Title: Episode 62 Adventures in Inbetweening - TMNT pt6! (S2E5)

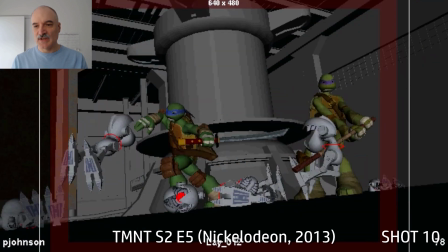496s
Here's layout, just keeping it really, really simple, just getting the placement of the characters.
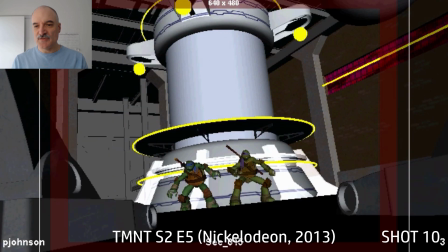500s
Here's primary, breaking it down on 2s for the most part, and here's secondary at half speed.
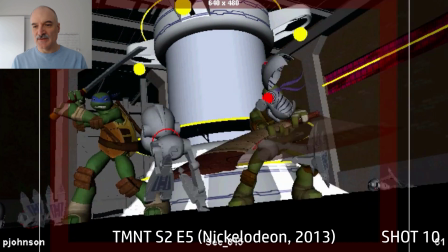505s
So you can see what's clearly going on. There's 1, 2, 3, 4, 5, 6.
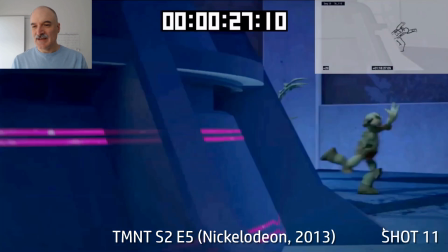512s
Yep, I like that scene. That was a lot of fun to animate. And last but not least, we got Razar chasing down Mikey.
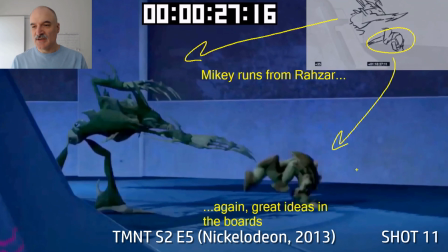519s
Mikey's running from Razar here. Getting some great ideas in the storyboards.
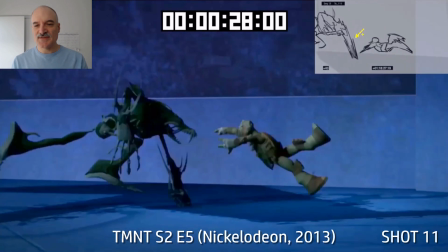524s
Got to go with that. It's, once the boards, boom, hitting the fist on the ground.
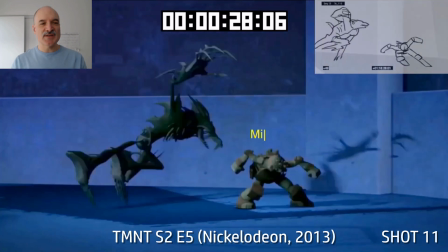529s
Once the boards have solved problems for us, we don't want to abandon those solutions.
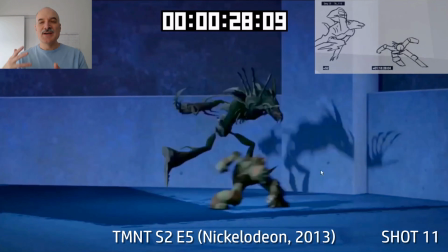534s
We can come up with new solutions and spend a whole bunch of time, or we can spend our time making better animation with the solutions that already exist. You can see these shadows here. This is terrific work by LRC.
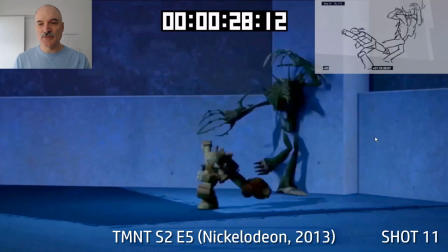545s
Again, it's a pretty empty set, so those shadows do a lot to help us fill things in. Boom, Razar hits the wall as he overshoots Mikey there. He's still getting used to his big gangly body.
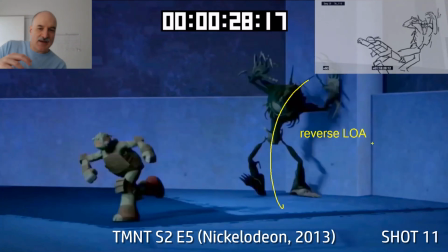556s
Now he's going to reverse the line of action as he comes off the wall, chasing after Mikey.
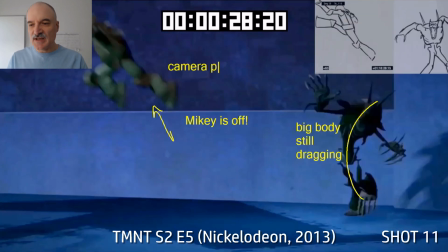561s
Mikey's going to go flying off screen here. Razar is still coming after him.
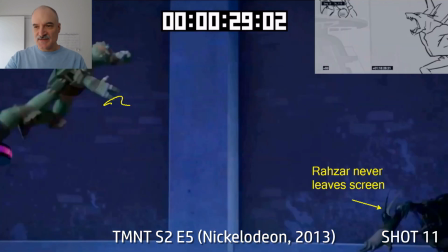566s
Razar never fully leaves screen here. And this is from the boards. I really like that idea.
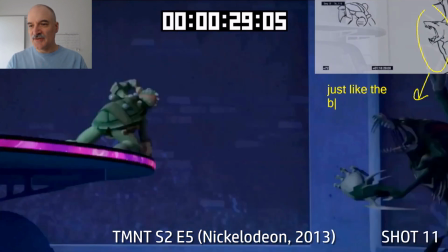571s
And Mikey's going to land now at a higher altitude so that he can face off to Razar, literally face to face, just like the boards.
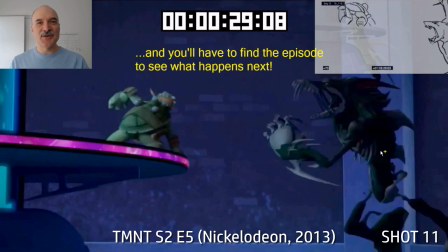580s
And if you want to see what happens next, you'll have to go watch the episode, Season 2, Episode 5.
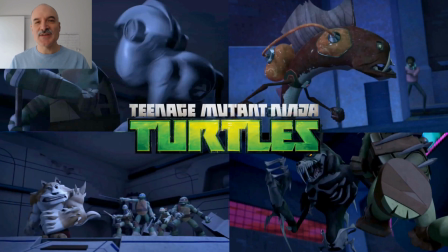586s
And that was, didn't even mention that Mikey got, the episode's called Mikey Gets Shellacne.
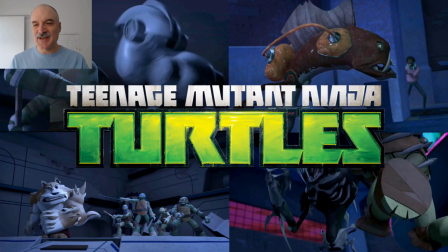592s
terrible teenage affliction when you're a turtle and you get Shellacne, but Mikey powered his way through it, and it was a lot of fun to work on.
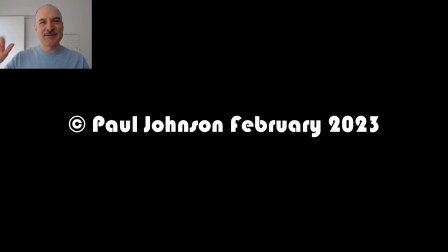600s
Thanks, everyone. I'll see you next time.